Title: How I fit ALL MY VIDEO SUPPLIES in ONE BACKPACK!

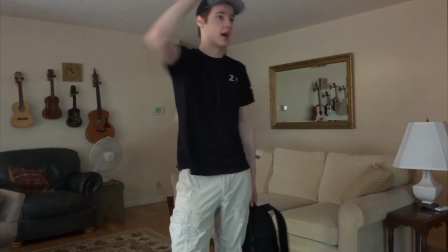There's a window there and here but not directly that way so I want to be sitting
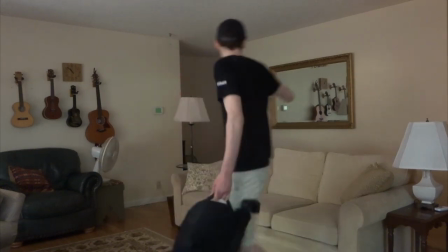on the couch I do not want to have just a mirror reflecting everything in the background so
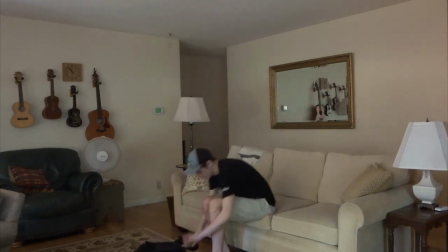what I'm gonna actually do is set
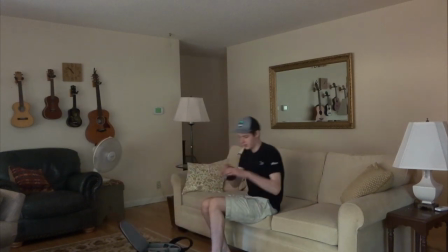this up a bit like this start
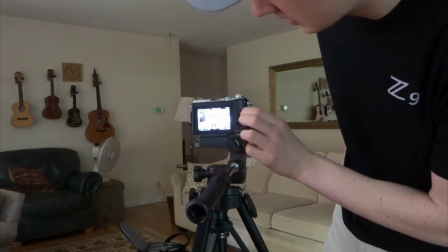recording with this camera as well because it'll
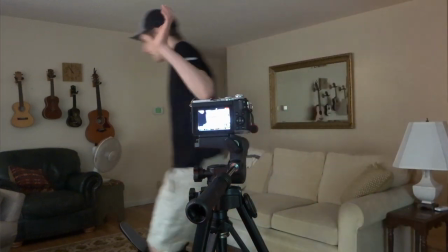work a little better now you might be wondering how I'm going to get this place well lit well the first thing i'm going to do
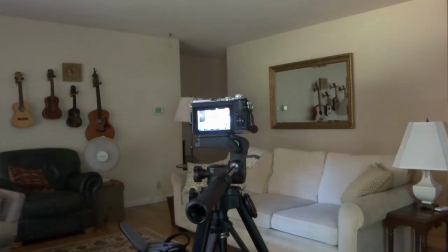is open both of
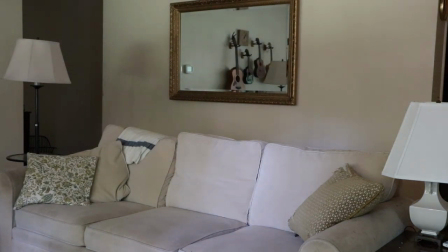these sets of blinds so that there is a little more light coming into the room and
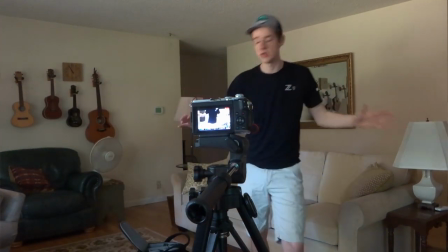windows are actually the best source of life you can come across because there's light
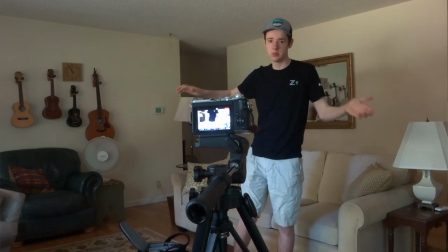coming from a wide like a wide place in
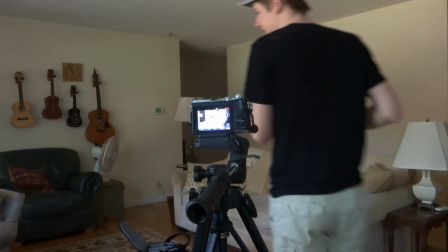the window it's basically just a giant soft box so now that that's a little bit better lit i'm going to brighten up this side of my face a little more
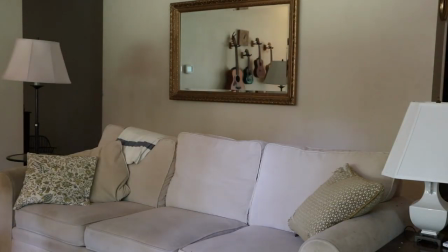with this lamp right here and let's put this one
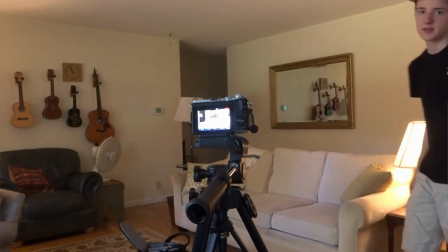on as well on set that you can see it in the camera how does
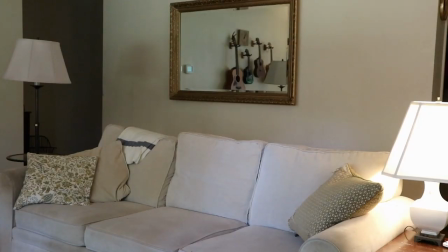that look quite nice I would think but I'm gonna turn this light on as well it's a CFL it's gonna take a little while to turn on properly but
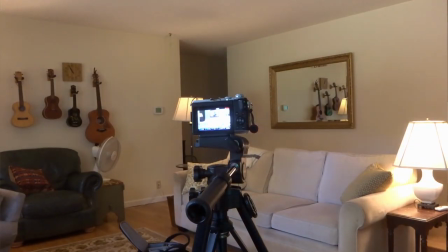that's what I am thinking with regard to our frame.
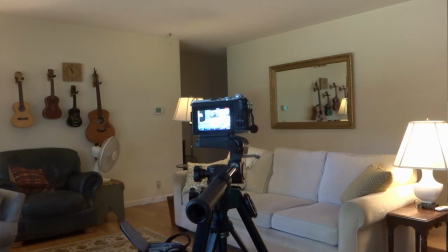I think that looks quite nice. What this lacks is a bunch of color. So I'm just going to grab this light.
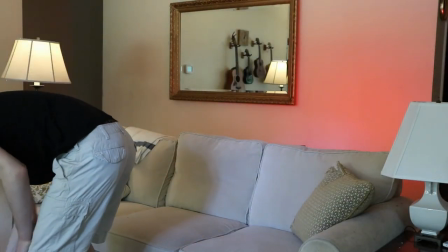That's a good place to start. But we need to worry about audio. The audio is plugged in.
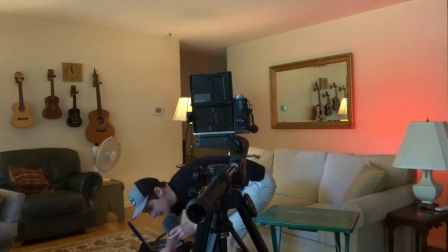So now that it's plugged in, I need my small adapter that I put in earlier that
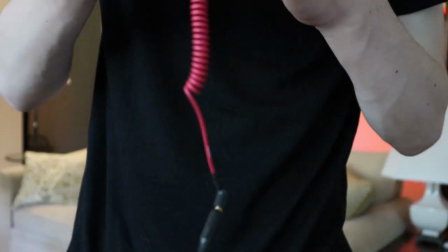can just slide on to the bottom of here, attach
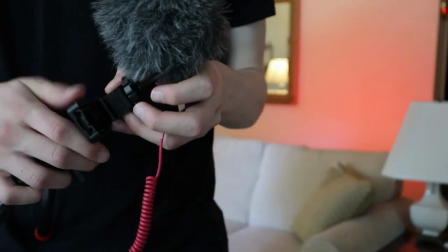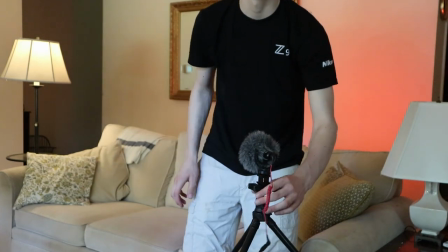it to the small tripod, and point it at my mouth and we are good to go.
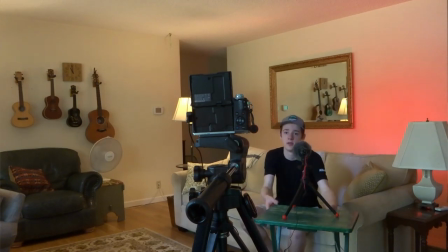And so once I'm ready to record a video, I can scoot this a little closer,
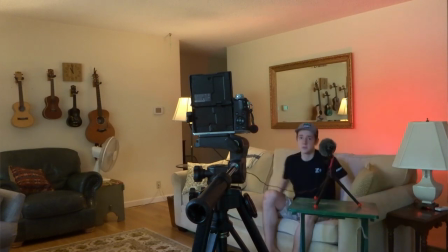sit back, relax, and start talking to a camera. This is how I'm going to explain to you a few tips that are going to make your videos exponentially better. Please don't be afraid to have your microphone in the frame. It's no secret that you're making a video, so keep it that way. Don't try to hide the fact that you are using equipment to make your videos higher quality because if you tried to hide it, it's going to compromise the quality of your video in audio. It's no secret that I use microphones. It's no secret that I have a camera and that I think about lighting. I'm sitting in front of Windows right now, and it is working great. But the most important thing is make your videos as high quality as possible and Don't be afraid to show your audience how you're making them. It's not a huge secret They can figure it out pretty much any way they want to know Sorry that I went on that rant But it is truly important to not compromise the quality of your video by trying to hide things like microphones or lights or other cameras It's Not a huge deal in my opinion Now I'm going to share with you a few things that make your videos much, much better with very minimal effort. Number one, good audio quality. Now, it's extremely important to have better audio quality. When I hadn't set up the microphone earlier, you could definitely tell the audio was way out of whack. And if I were to unplug this microphone right now, it would go crazy. I'm not going to subject you to that torture, but believe me, get an external microphone. This one was about $30. I got it on eBay.